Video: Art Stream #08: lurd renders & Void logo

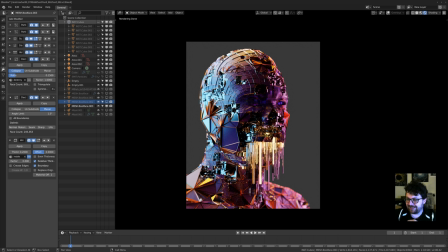Well, my name is just Midge, so I don't know. I was wondering if you could make a rendering tutorial. The renderers are pretty sexy. Well, I did one in the Weird Shit series. It's called Ravenous Rendering. It's on my channel. And there's a lot of stuff in there that's still very relevant to cycles in 2.8.
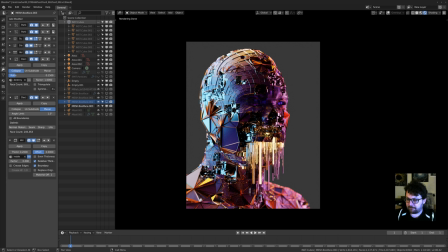So, yeah, go watch that one, I would say. Modifier nodes from Everything Nodes will be a game changer for all visual artists. Yes, but like the design document has been made this week. So we're still a very, very far way out.
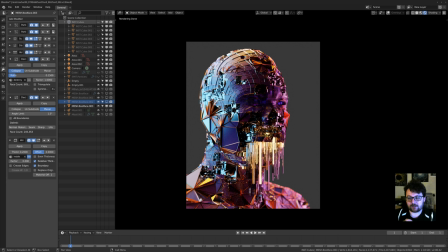I'm glad people get excited, but this stuff is going to take a long time to mature. And I'm excited to see what it's going to bring. So, yeah. Wow, how to procedurally make an Indian-style pattern. An Indian-style pattern.
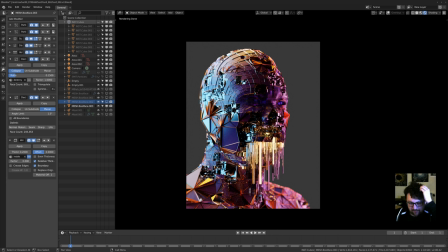Like mandala-type stuff? Or are we talking... Yeah. I don't know, you could do a bunch of things. One of the cool things about 2.8 is in the mirror modifier, it now has a bisect option.
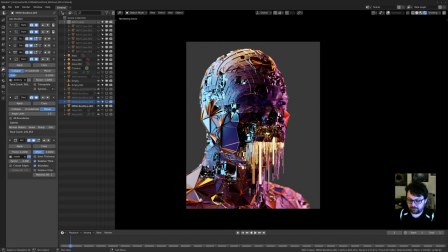So you could create a pattern and then mirror it and slice it in the middle and have it fit together perfectly, and then mirror that one and then go completely crazy with it. You can definitely do some very, very cool stuff. So I would look into that. The mirror modifier, and there was another one that had more options.
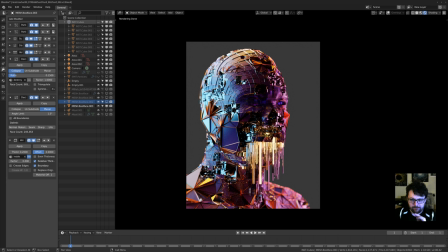Can't remember. But yeah, mirror modifier is going to be your best friend for that kind of thing. Mirror and array and then splitting stuff up. Here's some really cool stuff, I'm sure. So, let's see. Have you ever thought of adding stuff with kit bashing?
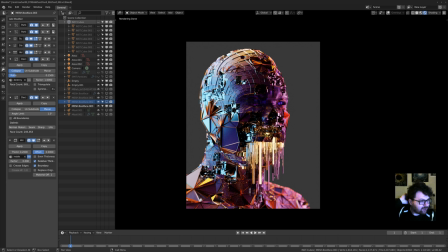I guess I could, but I feel with kit bashing, if I haven't made the assets myself, I'd want to make them myself, basically, first to begin with. But I always get lazy, and then I've tried a couple of times to make some stuff,
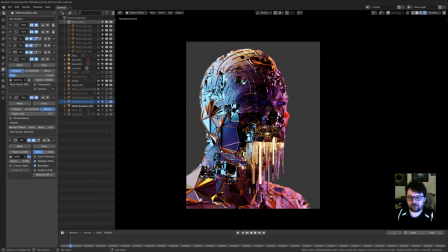but then I just get bored with it, and then I just start distorting something with modifiers, and it makes me happy, so that's kind of why I stick with it, I guess. Just makes me happy, I think is the best way to describe it.
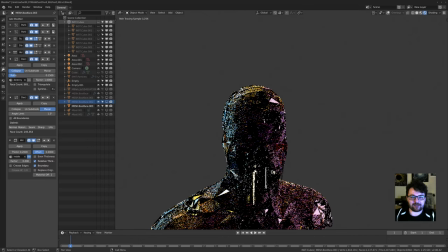So somebody said afternoon, evening. So let's get into the lighting of this thing real quick, and then, so this is fun as well, and, did I just go back?
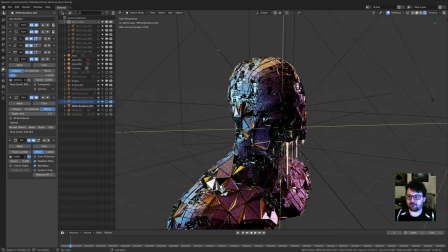No, there we go. This is fun in 2.8. We can actually see our overlays in the render, which is awesome for explaining stuff.
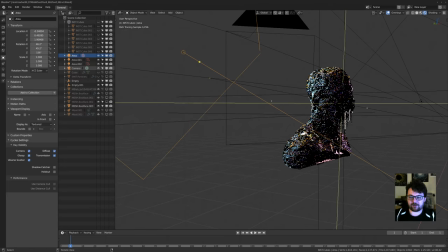So let's have a look. It's just 3 points of lighting. I'll turn all of them off and then on again one by one.
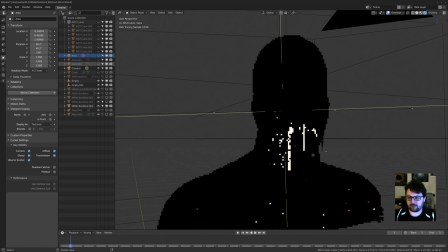So obviously we've got some lighting from the particles, from the emission shader, but that's just on the inside.
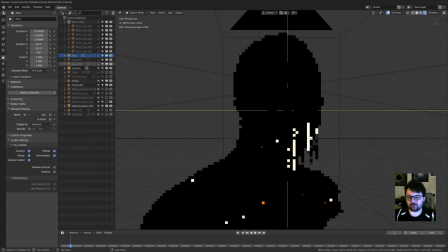It doesn't contribute that much to it.
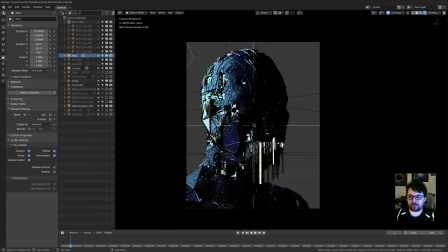So usually what I'll do is I'll just start building up a look, and all of this lighting stuff, it's very important when you start lighting. I see a lot of people, they're like, they'll have a scene, they'll start putting lights in the scene, and then just flop in a camera and that's it. It's really important that you look at both at the same time,
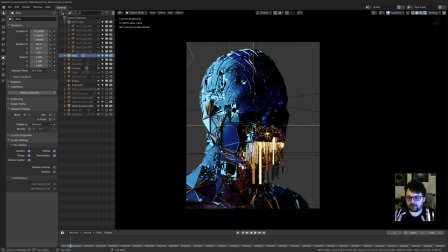because depending on your camera view, you can, if you have a good camera view, this is one of the things that I personally set quite early, and I'll tweak it or move it around a little bit if I have to, but I prefer sort of looking at what my end result is and kind of going from there.
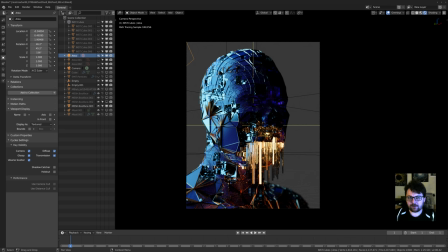So, let's see. So I have three lights. So one backlight, which is a little more blue. That accented the material very nice.
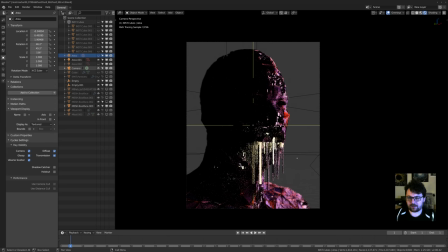And somebody's asking about the material, so I'll put in a neutral light in a sec. Then this is just a more whitish light, I believe. Oh no, this is actually quite pink. So these together have a nice little contrast to them.
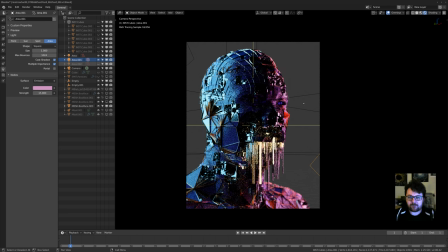So usually I'm using quite a bit of rim lighting. For these ones especially, I found I wanted to have certain focal points and then not really have the lighting on there that much. Although I think this last one, yeah, just coming from the top, I just wanted these nice colors.
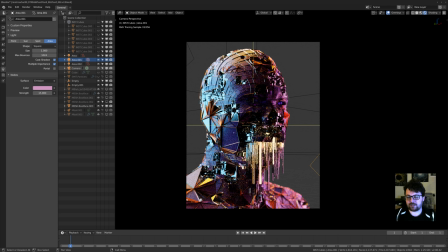So this is what I got, and I believe the shader is very metallic and reflects quite a bit. And because of that, it's quite rough.